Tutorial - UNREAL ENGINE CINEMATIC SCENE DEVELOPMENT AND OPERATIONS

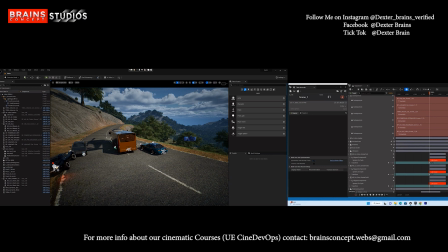12:17 That's why you see my mouse is gonna go off at some point. Then you may be like, "What's happening?" Yeah. So I think this is actually looking great. This is looking great.
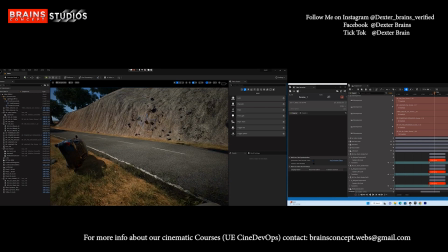12:29 So let me see. Oops. Man, this guy missed falling on that cliff, you know.
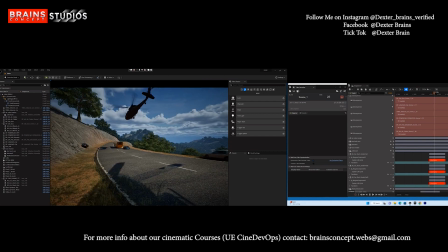12:37 And that was done intentionally because I wanted to create some, oh my God, kind of feeling, you know. So let's see the impact. Let's see how it goes. So if I press play, go back. No, I need to bring this down a little so I can lap on the ground.
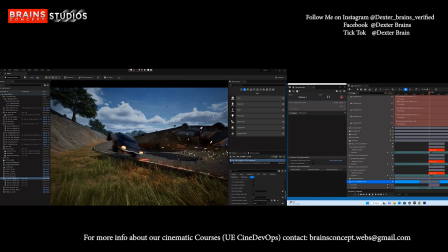12:56 Yep, like that. And it hits, boom. There you go. There you go.
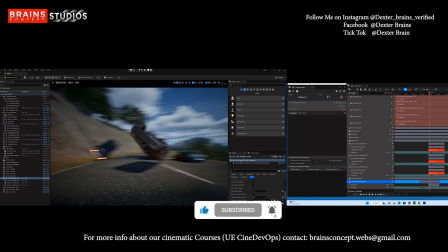13:02 So at this point, it looks great. Yep, I like that.
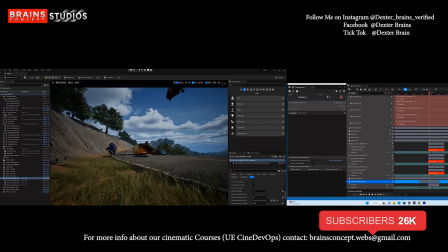13:08 I like that, yeah.
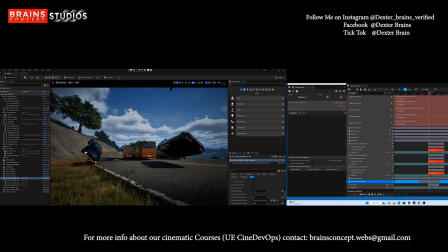13:12 So if I come all the way close up here, just go down some more, go right. At this point, I'm trying to create a camera.
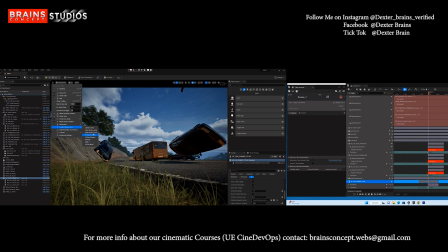13:27 So just go here, click here, and create a real camera. So real camera is not the default camera in our engine.
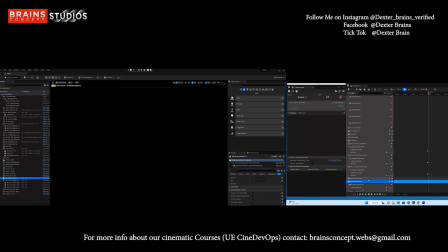13:33 It's actually an external camera plugin that has been sold extra. So I drop it here on my level sequencer. You see everything goes black because the camera, you need to actually assign a body and a length. That's how realistic the camera is.
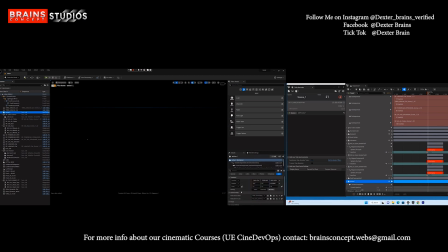13:50 So that's why I always tell people that if you want to get into Unreal cinematics and development operations, you need to understand the basics of a real life camera.
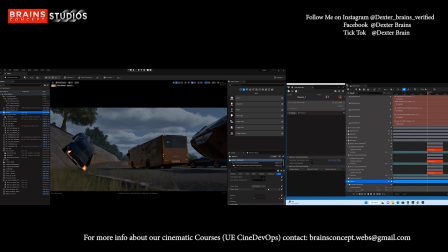13:57 So if you look at, if you see how this is looking now, it's looking a little more different. So I'm going to turn this off, switch this to movie, and then go down and just put this on 24 frames. And then I think I'm going to just go ahead and drop down the aperture right there, just so we can have some good
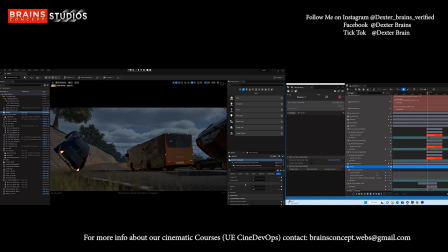14:18 depth of field. So now you see that things are beginning to look different, you know, because we are actually using a different, you know, we're not using the default Unreal Engine camera. This is actually an actual cinema camera. You know, it has a lot of properties that the default camera doesn't have.
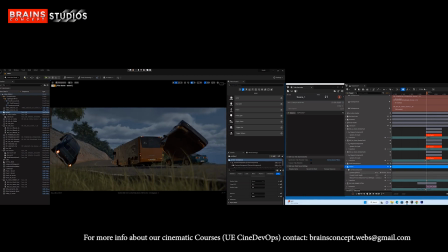14:38 Even when you just look at it, the look looks different. So you look at it, looks silky. So yeah, go drop down the ISO and then just, no, that's too low. Push it up a little bit more, like so. Yeah, I think I'm liking it like that.
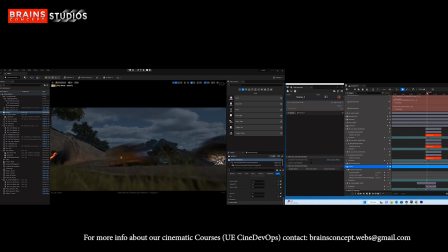14:55 Not too bright. So We'll play that. At that point, I'm going to move the camera this way and just take it a little bit to the side, like so. Like so at this point. So I'm already creating keyframes.
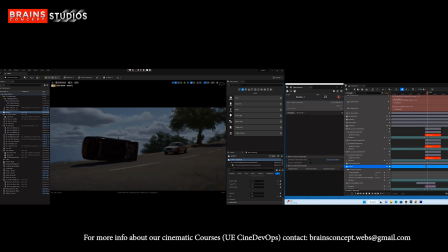15:13 So as soon as I move a camera, you know, it activates keyframes. All of this have an in-depth tutorial, an in-depth course with the
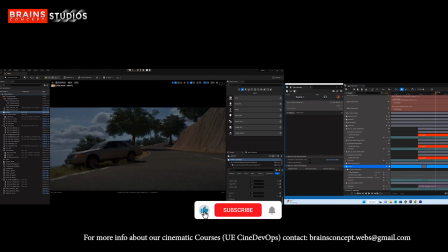15:26 full courses that we're offering. So if there's anything you're missing here, you will definitely catch it if you'll be taking our course.
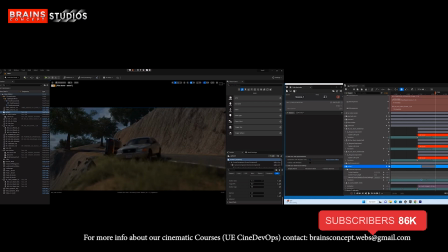15:36 So I'll bring the camera right low at this point, you know, and look at that, boom, boom, boom.
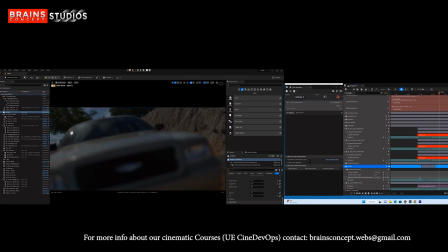15:43 You see the little miss, and then this guy miss as well to hit the cliff, you know. So at this point, I think I need to move the camera a little bit out and come down and reveal. It's very important, you know. You reveal the dangers of the characters involved in an action scene.
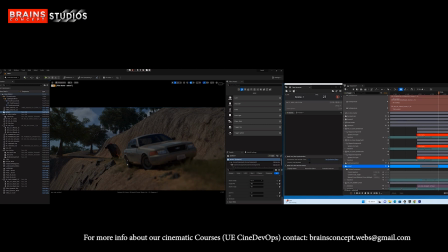16:01 And one thing you want to do in every action scene, make sure that your camera is as low as possible on the ground, because you know that kind of bring your audience into, kind of tap your audience into the scene like they were actually present looking at the whole thing.
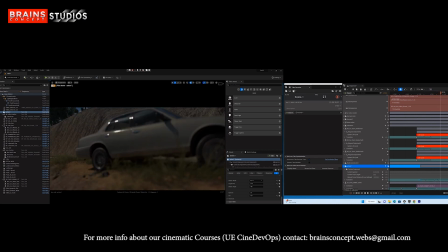16:15 So if I play back, see that, boom, it misses, and it misses that as well. So all these animations were, you know, I had recorded them already.
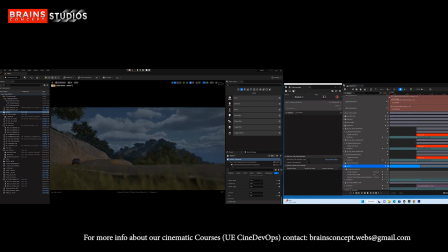16:24 You know, if you're familiar with chaos in Unreal Engine, you know what I'm talking about. If you're not familiar, again, when you join our courses, you'll get it from there in detail. So now I have that, so I need to go back and find the very beginning of my camera.
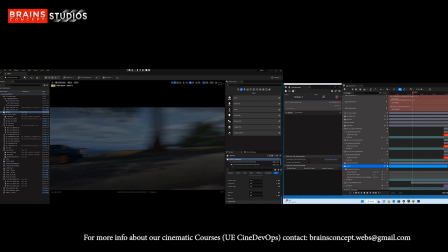16:42 So I'm going to pull back some more, just come all the way behind, because I want to kind of like follow. I want to kind of follow the vehicle from the back, and you know, do some reveal, because at some point, you know, you want to create some surprises, you know, to your audience.
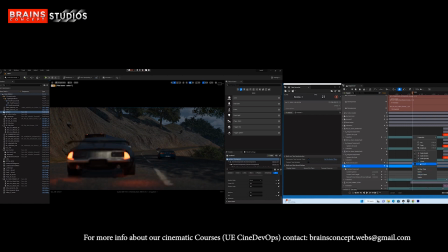16:59 So if I go in front a little bit, I think I need to open this out some more. So just go ahead and change that to linear, you know. So if I go in front a little bit, then it cuts here. This is where I'm going to reveal now the other vehicle, because the audience, you know, they don't have to know that there was a vehicle coming.
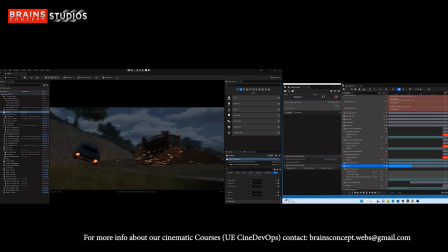17:16 So I reveal this vehicle now, and it hits, boom, attract the vehicle to show the accident, and then show now the second vehicle missing to fall into the cliff, and then, you know, then all the way there, and then I'll actually track follow the vehicle with a camera, just so that the audience can actually get caught in the whole thing.
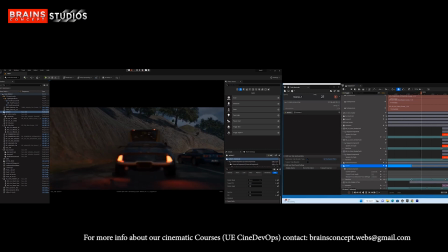17:35 So it's a kind of boom, boom, boom thing, you know. So it comes here, and then they open up, we see the vehicle coming, it misses the vehicle, it hits the vehicle, and then miss this other one, then this other one missed to fall on the cliff, and then at this point it's actually out of frame. So I bring it back a little bit, and then I play.
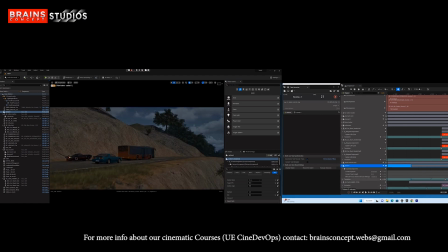17:52 So no, I don't want that. So let's focus on this the last chasing vehicle. So if I play here, you see how it goes, and I can end my sequence here, you know. That sequence is going to end at that part.
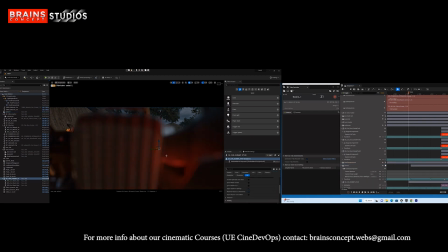18:09 So if I go back again, just 1 second, I think I should be able to. All right, there you go. Boom, boom, boom. The open, we reveal this guy. So at this point, hits this guy, it rolls out.
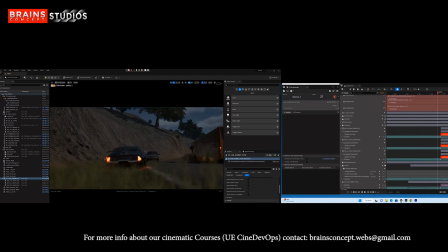18:26 So at this point, I think I want to add like an explosion, you know, boom.
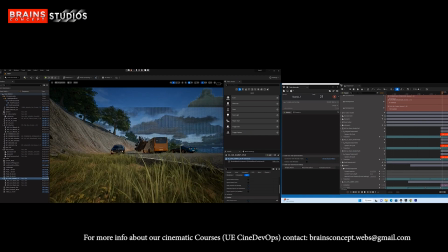18:31 At this point, I want to have like a, you know, probably just say, all right, before I even explain that,
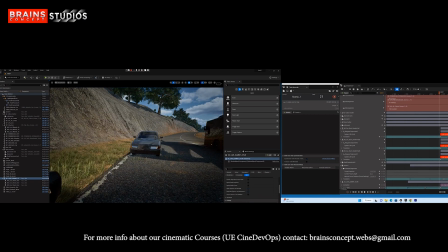18:37 you see that when I switch out of that cinema camera into the Unreal Engine camera, the standard, let me see how gaming is gonna be looking like. These are some of the things that we're gonna be discussing in our course, you know, how you can make your scene not to look like a video game,
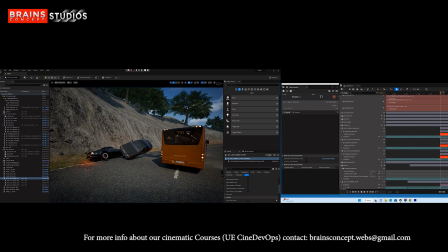18:51 you know, make it makes your scene to look more of an actual cinematic, you know, a scenario that was recorded live rather than just a thing.
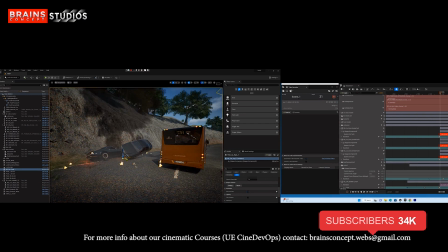19:01 So I'm bringing in an explosion here. So I'm planting this explosion at this part.
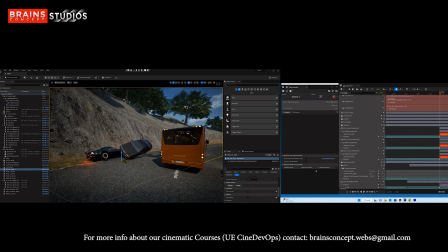19:07 So I want that at the part where they're hitting, that's where the explosion is gonna occur. So I bring that, I imported that into my sequencer, go into the track. I'm gonna add now a Niagara component.
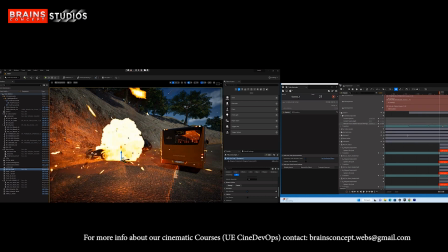19:19 In the Niagara component, I'm just gonna look for a life cycle. Boom! I have this explosion right there.
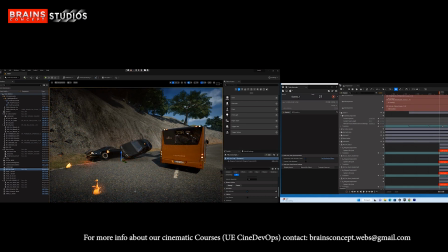19:25 You know, this is an explosion I bought from one of my very, very, very strong friend who is a developer.
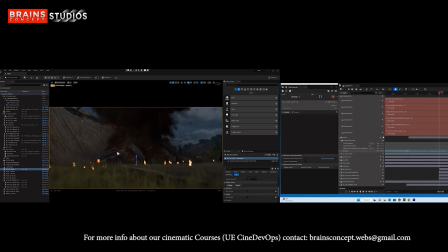19:36 You can, I think I'm going to leave the link in the description below. So look at that. As I open up the mist, it's going to hit right there, and bang, it spins around, and then we reveal this other guy.
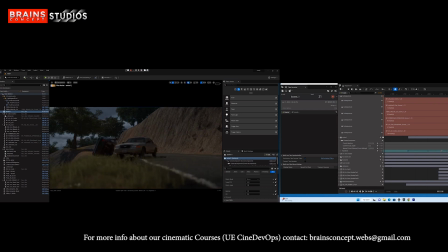19:50 And so it kind of, the smoke from the explosion, again, you always want to in your action scenes, reveal surprises. Reveal surprises. Once it hits there, see the flame. At this point, I think it's kind of, I will raise it up a little bit so the depth,
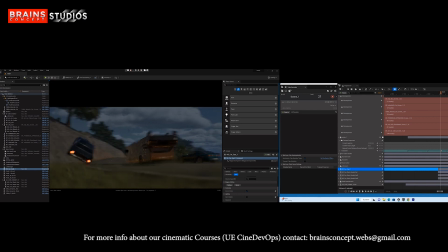20:06 it shouldn't be like buried into the ground, so that we don't have that sharp cutting spot. So at this point, if it hits like that, see, it's kind of the smoke blocks the oncoming vehicle, and then now reveals it,
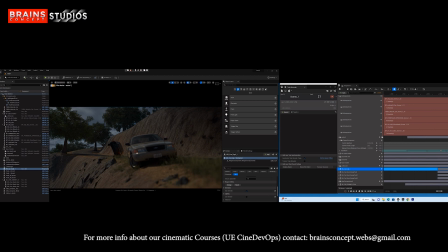20:25 and then we see how it's missing to hit the rolling vehicle.